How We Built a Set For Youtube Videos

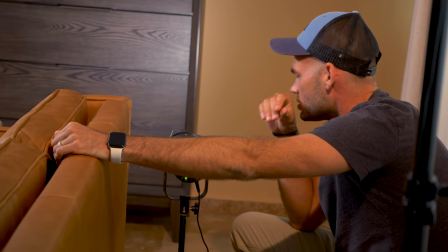(11:54)
This time I have barn doors placed on this. It works a little bit differently than a grid because a grid will create a circular
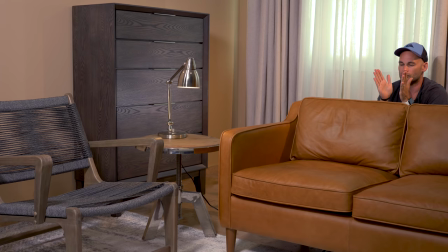(12:02)
spot whereas barn doors allows you to to really close in the sides,
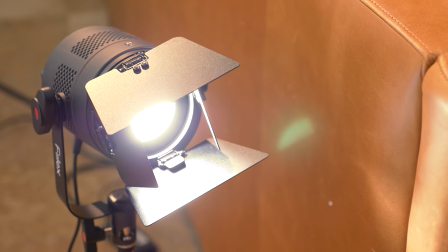(12:07)
or maybe close in one side and leave the other side open. What I'm trying to do here is just get a nice highlight on this dresser.
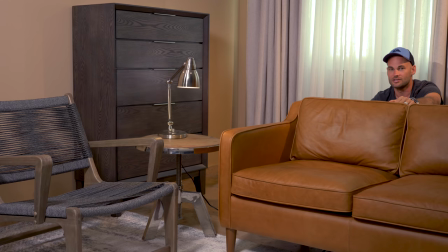(12:15)
This dresser is really dark, and so it was kind of falling into shadow in this scene. So as you can see, if I cover up this light, it really goes dark. And another nice thing is having this monitor up here,
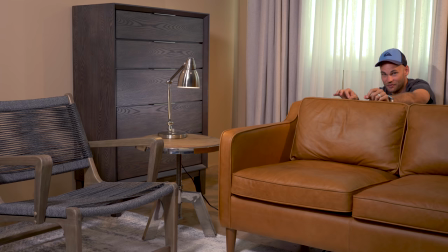(12:28)
I've been able to place all of these lights very specifically without having somebody behind the camera telling me how to move it.
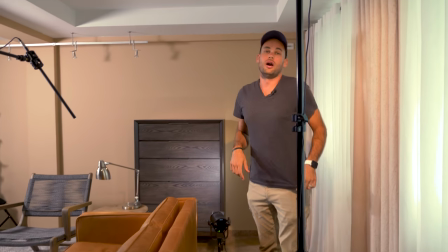(12:35)
I can see the monitor from here. It makes things a lot easier. Now, finally, we have one other light, and that is, once again, another P360 Pro Plus.
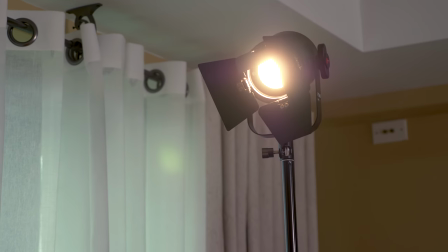(12:44)
This one also has barn doors on it, and this light is doing two different things.
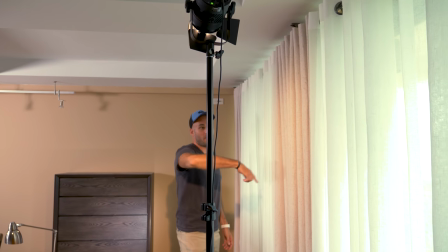(12:48)
So the first thing that it's doing is it's casting some light across these panels here, and although with our current framing,
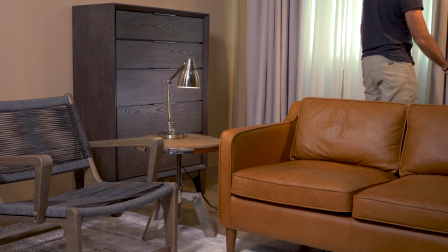(12:55)
you can't really see this set of panels, once we film with more people in the scene,
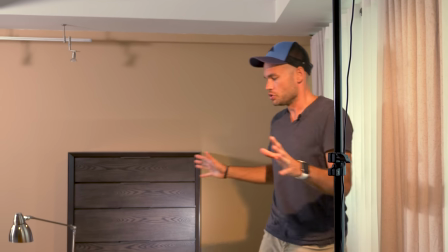(13:00)
if we have three or four people, we're going to have to shoot a little bit wider and you will see all of this.
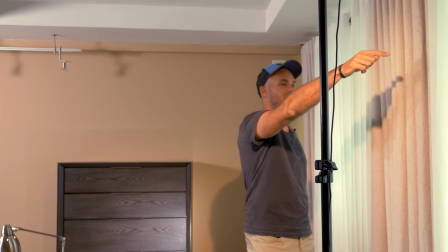(13:05)
Again, this was just kind of falling in shadow here. And so I think it looks nice having some angular light come across these panels.
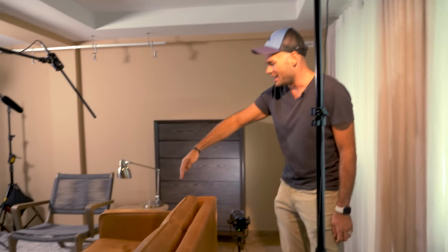(13:12)
And then I've opened up this side and it adds a little bit of a hair light on me.
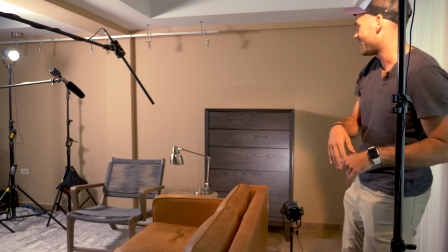(13:18)
Again, I've closed this side down because I don't want it casting a shadow of this on the wall back here.
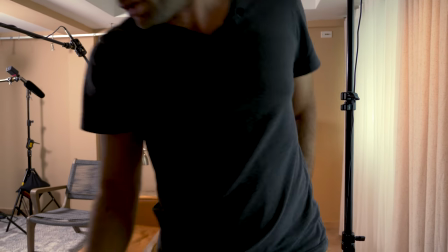(13:24)
And I don't want it hitting Patrick in the face, but you can see if I it down, it does create a nice little highlight on my shoulder.
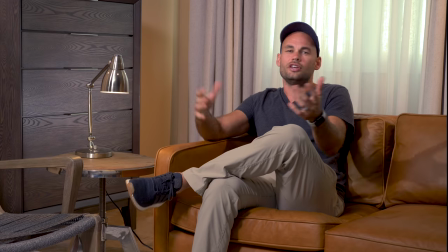(13:35)
So you can see Patrick flipping it on and off here. Not a huge change, but I think every little thing helps.
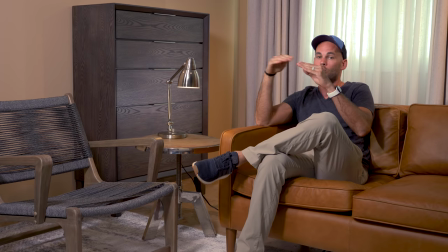(13:40)
And because these lights can color shift, I've made our key lights a little bit cooler than these background lights, which I've made a little bit more red.
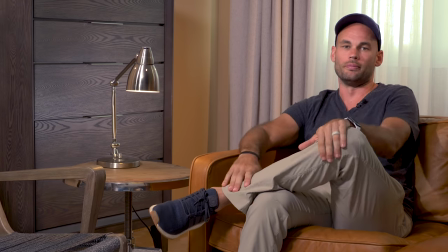(13:48)
I think the color contrast brings out the depth of the scene a little bit more. Now, one other thing that I haven't mentioned is the carpet down here.
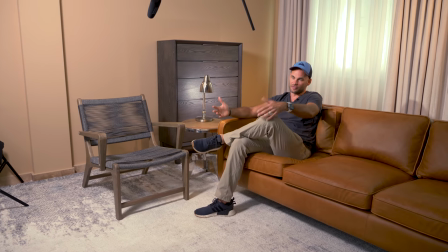(13:56)
Obviously, you can't see much of it, so it may seem like a waste to you,
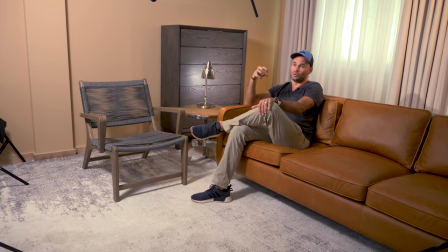(13:59)
but really the carpet is probably doing the most to eat into all of that echo that we have in this room.
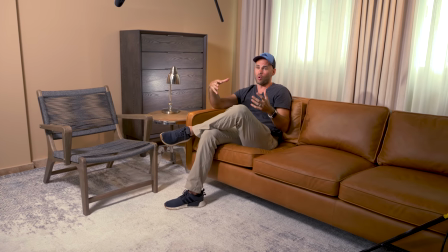(14:05)
The second we put the carpet down, it got so much more quiet in here, and it was a lot better for a recording. Now, one other thing to consider if you're going to be using windows in your scene like we are is whether or not you're gonna be filming at night. We haven't filmed the video at night yet, but I have done tests, and I think it still looks good. it's not quite as interesting but I think the background light that I've placed that skirts across all of the curtains really brings the scene alive if you don't have that and you don't have the light coming from the background from the natural sunlight I think it gets really boring in the background now there are a few things
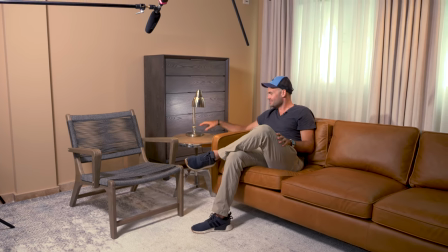(14:39)
that we still need to do to this set first of all this lamps a little weird I feel like we should have some books here or something some people
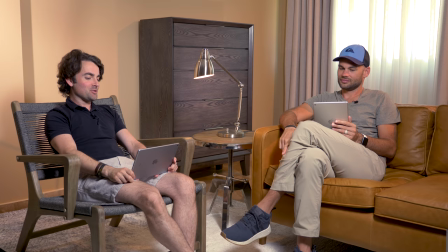(14:45)
have said the lamp is distracting so I don't know if we're gonna get rid of the lamp or find another lamp the other thing that I'm
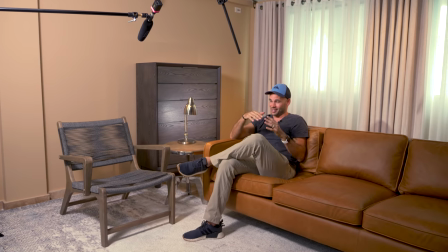(14:51)
not a huge fan of really anywhere in this house is that every single wall in this house is painted yellow.
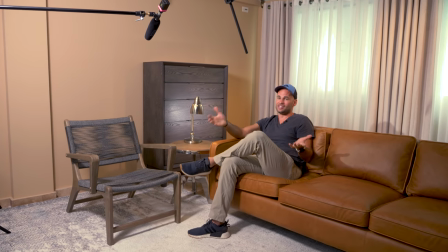(14:57)
I don't really like yellow, but because we're renting the house, I don't want to repaint the walls in the house.
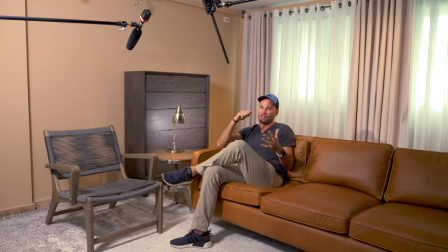(15:03)
We have a lot of different backgrounds currently on the way. We have hand painted backgrounds that I think could look really nice back there.
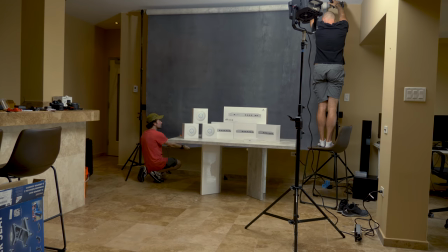(15:10)
We also have some flat paper backgrounds that we could easily tape up there,
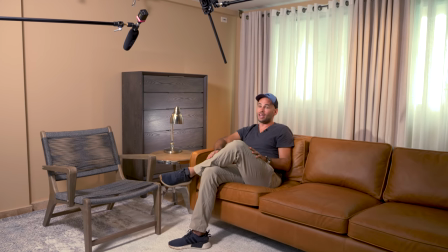(15:14)
but it's going to be a little bit until we actually receive those so we haven't been able to test them yet there's also still some echo that i can hear but listening very closely to my voice i can tell that my voice is going completely out of this room into the next room and then bouncing back i think once we add a little bit more furniture into the other room and if we hang up some more sound blankets i think it'll be pretty quiet in here and i know in a previous video i said that i might be adding some foam up to the ceiling I don't know that that's totally necessary anymore. I feel like having the furniture in here and especially having this rug in here has done a really good job to mitigate all of that noise.